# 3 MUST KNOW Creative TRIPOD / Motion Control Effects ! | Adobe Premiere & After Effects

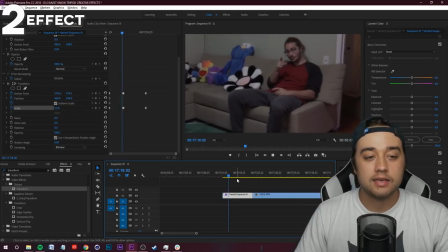And we can just go ahead and move and keep adding onto this. As you see, here it is.
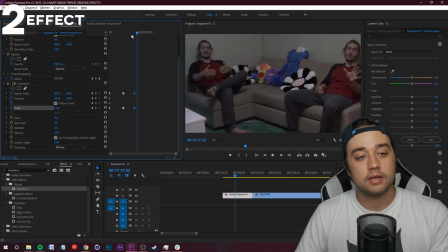If you want to make this faster, select the keyframes and just drag them in. And now you'll see this will kind of rotate a little bit faster over. So you can create cool little seamless transitions like that and kind of make it more like a conversation instead of just looking into a room of clones.
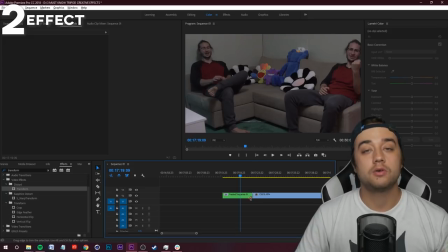So one more time, we're going to break that down slowly for those of you that are beginners that may not know what I'm talking about.
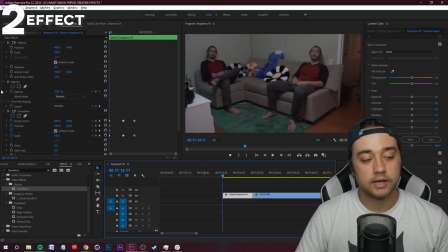So let's go ahead and just delete all the transform. We'll delete the transform. We'll start from scratch. So you look up your transform effect, drop that onto your clip. Now, starting at the beginning of where you want the movement to happen, you go into your effect controls here,
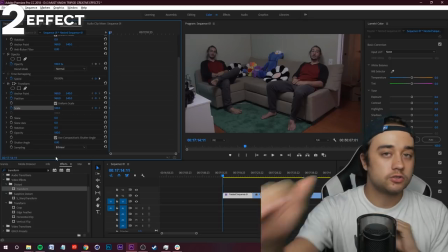keyframe your anchor point, your position, your scale, anything that you want to change. If you want to zoom in, if you want to move to the left, keyframe those values at your beginning point.
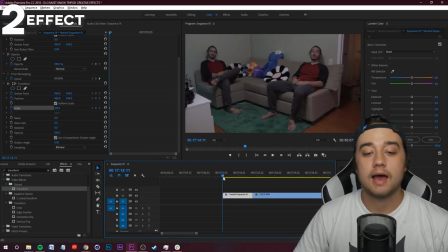Next step, move to where you want something to happen. So grab your timeline, scroll a few seconds, maybe right there where he points. We want it to zoom in on him. So he points, take your scale, bump that up.
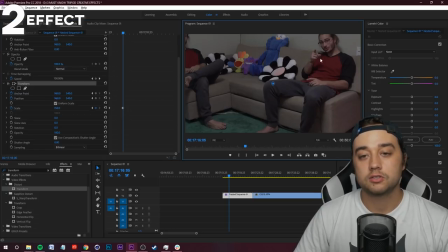And then you can even just click this little box here and just move the screen to where you want it to be, like this.
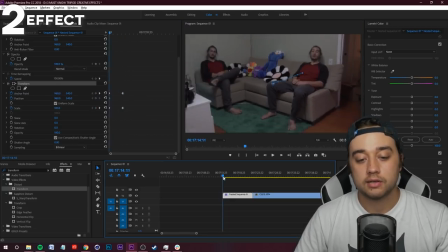Now, since we did that, we created these keyframes. Check that out. So now it's gonna zoom in on him doing that.
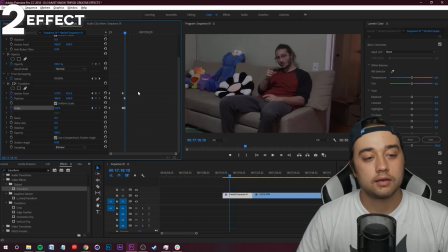As soon as he does that, we want to click, click, click, make a keyframe. This is gonna be our starting position two.
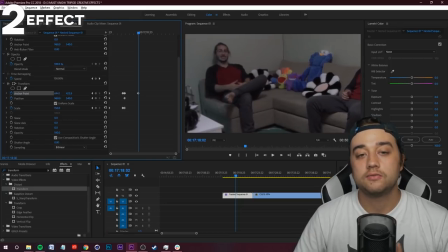And we're going to zoom over just by changing these values to clone number two.
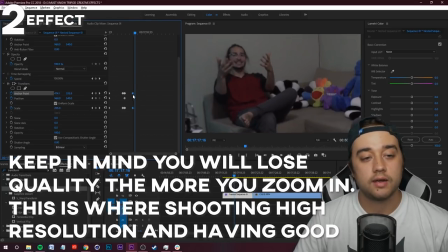Like I said, if you want that to be faster, you grab your keyframes and you drag in. There you go. So that's how you can create this cool, interesting looking motion.
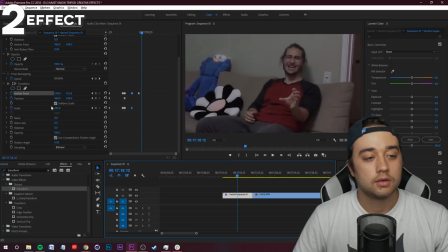So now it goes back over to clone number two and maybe zooms back out a bit, something like that.
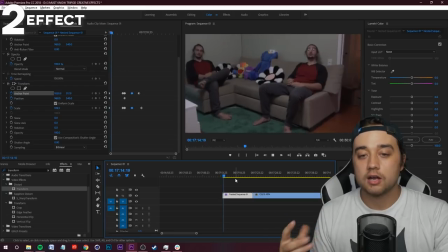So now it just adds a lot more fluidity, and that's what I was trying to talk about by adding that spin onto your clone effects.
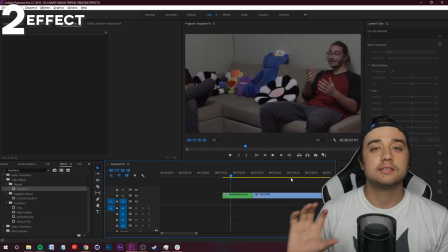Now, another thing that you can add onto this, and this is the last tip before we move into effect number three,
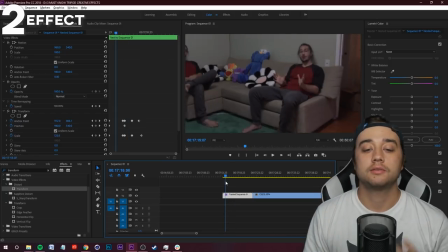which talks all about motion using this clone effect, is going to be adding a little bit of shutter angle.
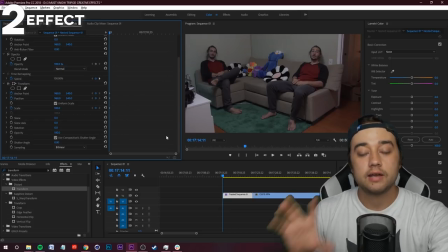Now, if you want to do like a crisp, really nice smooth zoom, and I made a full video talking about this, it's used in a lot of Tarantino videos where you have this zoom and there's a lot of blur and then it locks on. The way to do that within Premiere, and then we'll show you in After Effects, we have everything keyframed at our starting position.
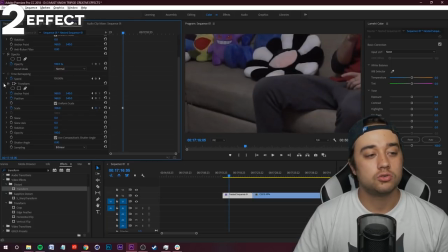Move in right when he points there, Let's do a nice dramatic zoom. And then let's kind of put this over by him.
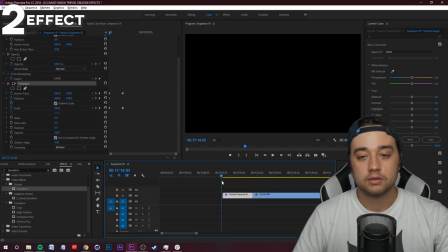You can also change your values just to do that. So let's see what we got. So nice kind of zoom.
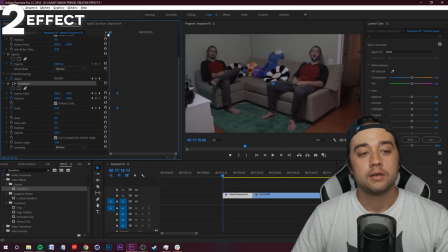Let's make that faster. Drag your keyframes in like that. Now, instead of our keyframes kind of swinging in, you can select all these.
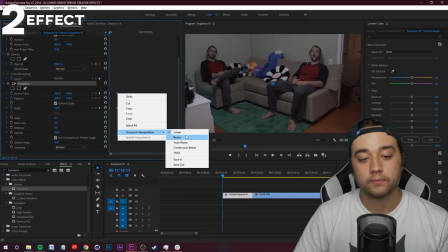And this is just a little bonus. Temporal interpolation. You can change these to maybe ease in, auto bezier.
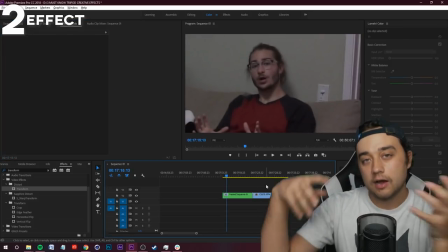This will kind of just smooth out the animation. So now it kind of like swings in a little more smooth.
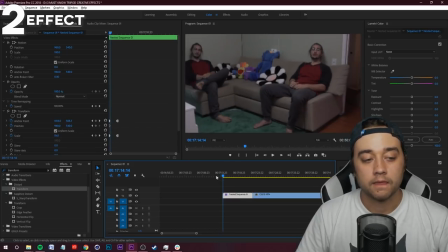What you can also do, select your clip, go down here, just scroll down and find shutter angle. You can bump this up to something like 180. And if you have a lot of dramatic movement, a lot of dramatic zooming, this is just gonna add blur. Remember we talked about changing your shutter, making your shutter really crazy.
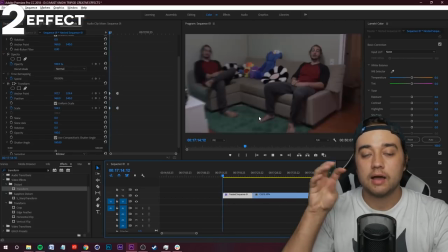Now you'll see once we do the zoom, there's gonna be a lot more blurring as if it's natural camera movement. And if you wanna see more of that dramatic blur, what you can do is crank this up more. And you can see now, you see how this is blurry here from cranking that up?
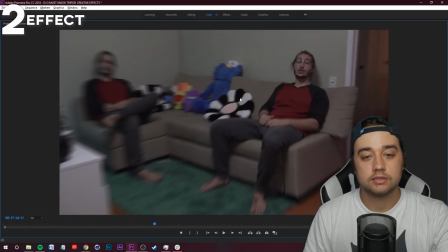Look, this is zero, this is 360. So 360 shutter, zero shutter.
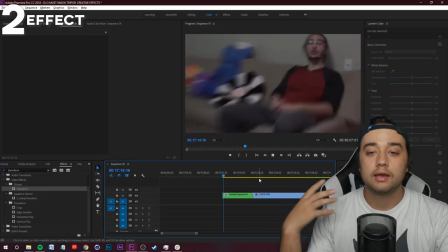That's how you can create some cool looking zooming in After Effects.
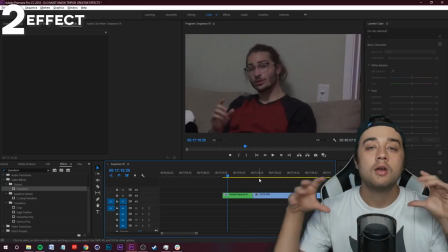That's mixing together the previous video I made about these Tarantino crash zooms using clone effects, using tripod effects.
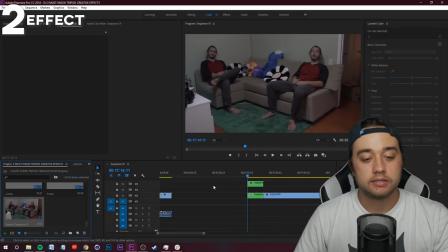Let me show you that exact same thing in After Effects. Let's even just start from scratch to make it easier for you guys. So we're gonna go into the nested sequence, grab the original footage, and I'll just paste it over here. So we have our two stacked up clips. If I hide this, you'll see this is our bottom shot. This is our top shot.
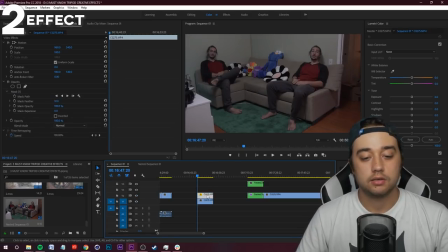I'll even delete the mask here. So we're completely starting from scratch.